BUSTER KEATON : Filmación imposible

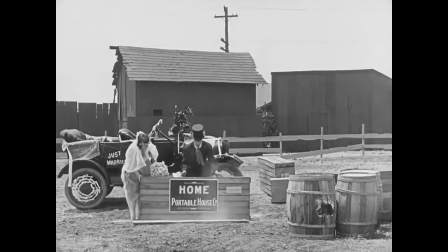4:03 Para su primer corto en solitario, Buster quería una historia completamente original,
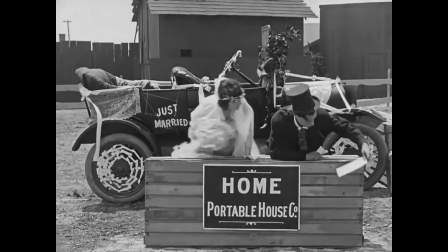4:08 y la encuentra cuando ve un documental de la Ford Motor Company sobre casas prefabricadas y decide parodiarlo.
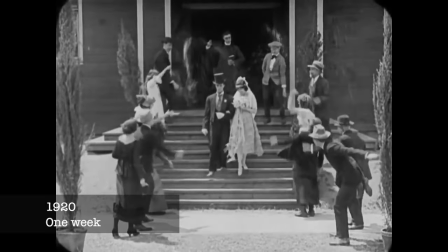4:16 Ese primer corto se llama Una semana, y cuenta la historia de una pareja de recién casados que recibe como regalo una casa prefabricada,
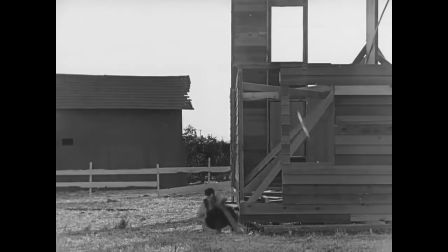4:25 cuya construcción resulta desastrosa cuando un rival cambia los números de las cajas.
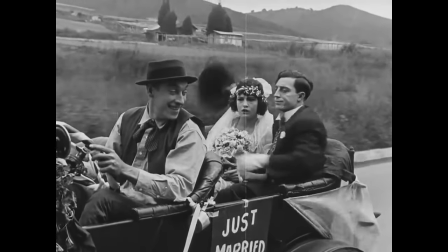4:32 La primera secuencia que lleva a la pareja de la iglesia al terreno donde los esperan las cajas fluye como un ballet sobre ruedas.
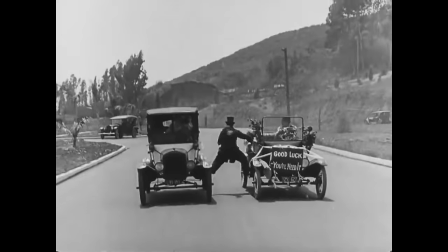4:40 Una coreografía motorizada, elegante y concisa que pronto pasaría a formar parte del repertorio de secuencias distintivas que harían famoso a Quito.
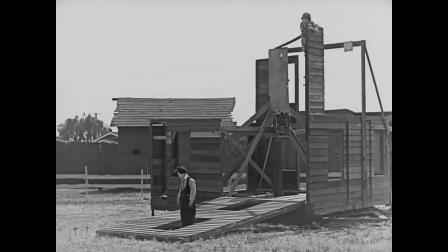4:51 La casa que construyen es un dispositivo fascinante El primero de una larga lista de maravillosos
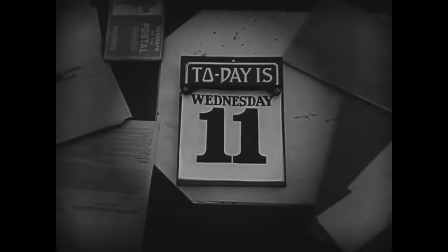4:57 artilugios Que Buster diseñaría para sus películas Y funciona como una enorme
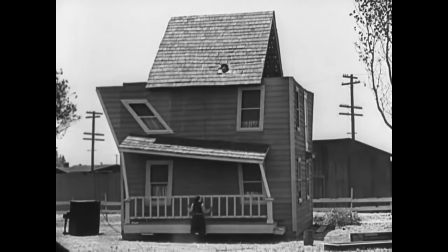5:04 broma mecánica La barandilla del porche funge como escalera para instalar la chimenea
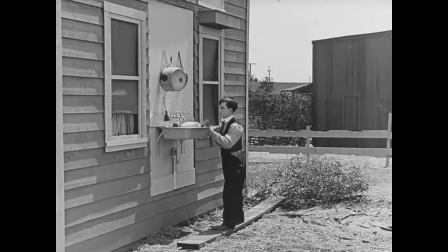5:10 Y sus enormes muros como puertas giratorias Mientras que la casa completa descansa sobre
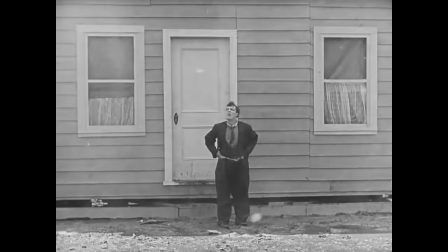5:16 una enorme plataforma que la hace girar cuando el viento la golpee. La cámara fluye con el escenario para captar todos esos movimientos,
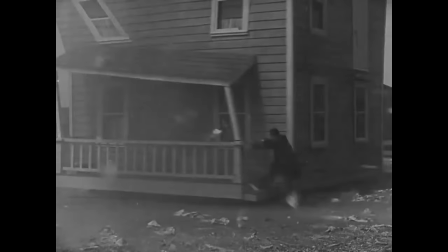5:25 mientras Buster entra y sale de cuadro armando secuencias que parecen realistas,
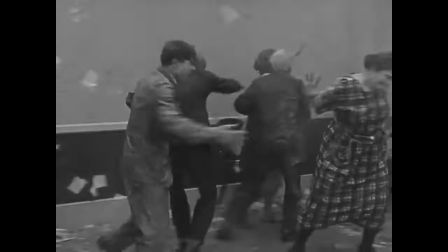5:30 pero que son en realidad completamente subjetivas y absurdas, pero en perfecta sintonía con el humor.
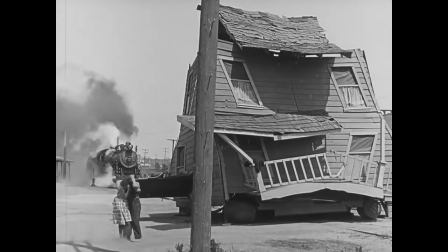5:38 Y el espectacular desenlace del corto, que desde entonces ha sido copiado por miles de directores,
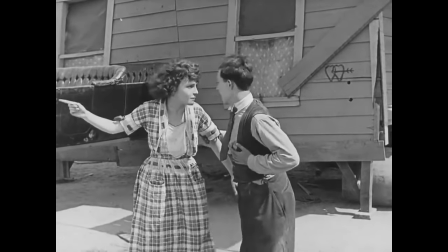5:43 demuestra la precoz maestría de Keaton en el manejo de la cámara y sus movimientos.
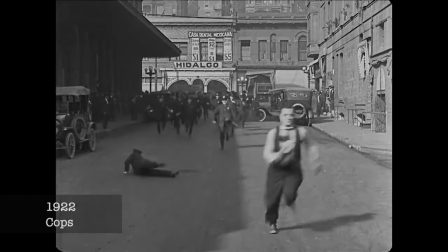5:51 Otro de los cortos más populares de esos años es Cops, e incluye la persecución más icónica de todo el cine silente,
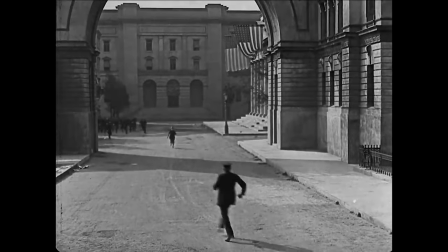5:58 en la que cientos de policías crean una explosiva y espontánea carrera que responde,
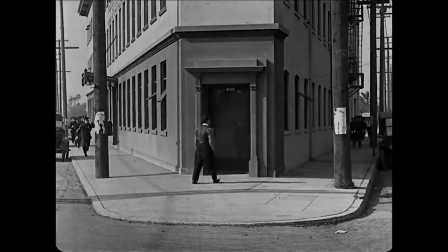6:04 sin embargo, a un diseño geométrico escrupuloso. Un excelente ejemplo de la cinética que anima todas las películas de Keaton,
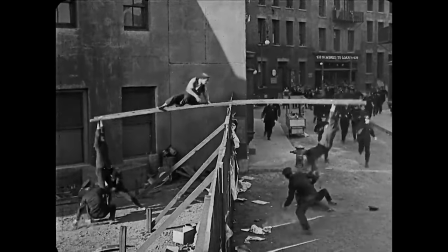6:12 en las que el cuerpo humano se convierte en un instrumento revoltoso y cada una de sus extremidades y
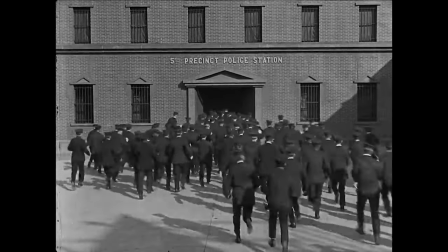6:18 tendones en objetos infinitamente elásticos que son manejados con gracia encantadora.
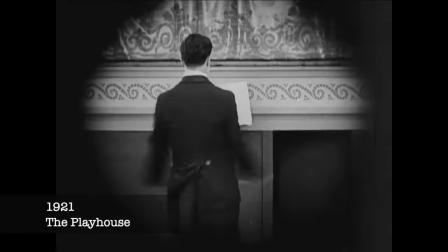6:26 Los efectos especiales generados dentro de la propia cámara fueron también notables.
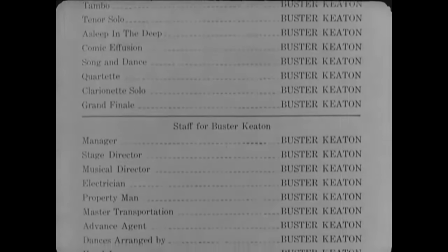6:32 En The Playhouse, Buster interpreta a todos los personajes multiplicándose hasta por nueve en los momentos más hilarantes.
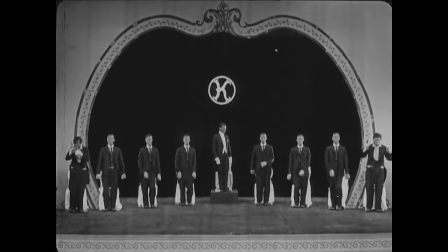6:41 Una secuencia que se rodó exponiendo nueve veces la misma película Empleando una tapa con nueve aberturas Que el propio
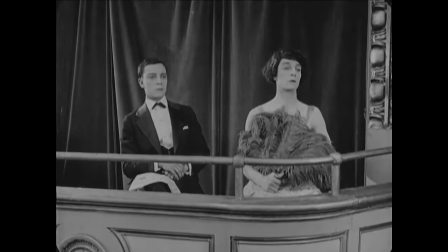6:48 Buster diseñó Y que le permitía ir filmando a cada personaje Mientras rebobinaba la película y abría la siguiente rendija
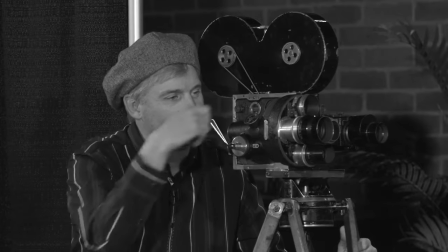6:57 Este proceso requirió además que el camarógrafo girase la manivela Siempre a la misma velocidad Como un metrónomo humano Para
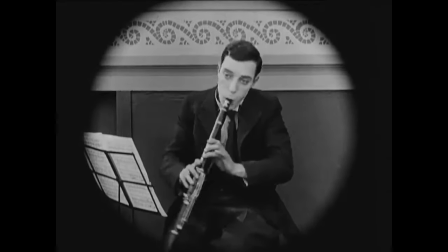7:05 obtener esas nueve imágenes sincronizadas cualquier error arruinaba toda la secuencia que tenía que repetirse desde cero
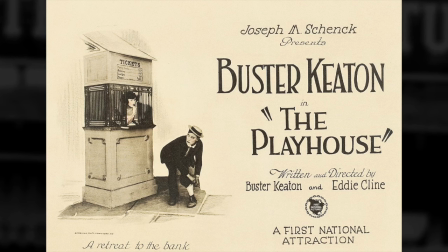7:15 después de esos 19 maravillosos cortos Buster estaba listo para rodar su primer largometraje
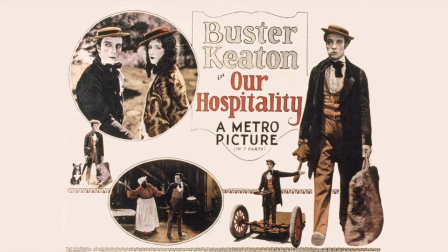7:22 La ley de la hospitalidad un trabajo innovador en el que logró integrar sus bromas e invenciones mecánicas
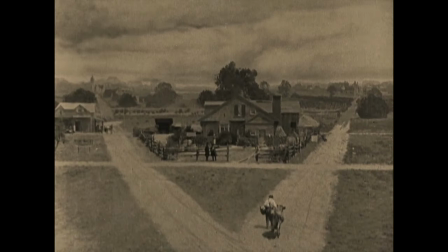7:29 dentro de una historia dramáticamente coherente que recrea de manera meticulosa a Estados Unidos en 1810
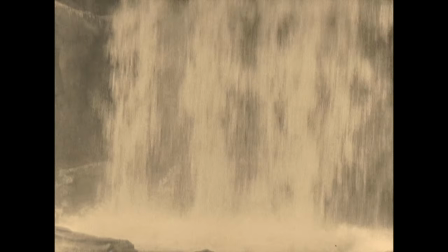7:36 empleando además una bella cinematografía rodada en gran parte en exteriores, algo que estaba en abierto contraste con la práctica común de esos años.
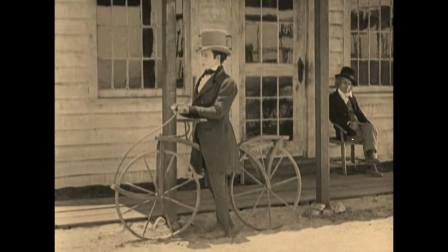7:47 La bicicleta sin pedales que introduce a su personaje es la primera maravilla histórica que descubrimos en la película.
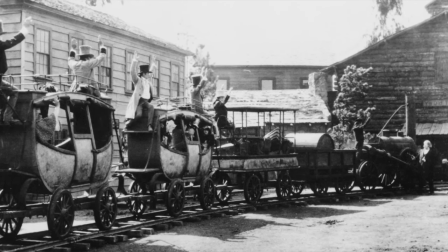7:54 Pero el orgullo de la producción era el tren que Bostro construyó.
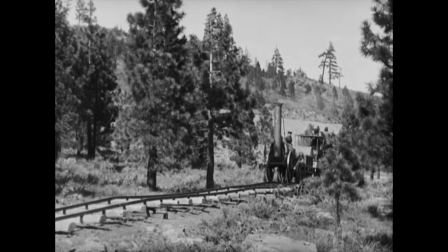7:59 Una réplica de las primeras locomotoras de vapor que se desplaza sobre endebles vías férreas y un terreno accidentado
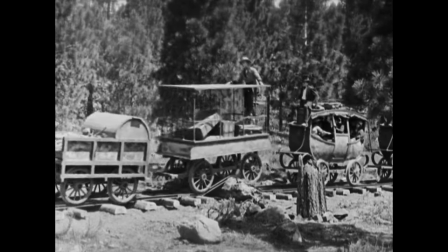8:06 generando un paseo humorístico lleno de baches e interrupciones.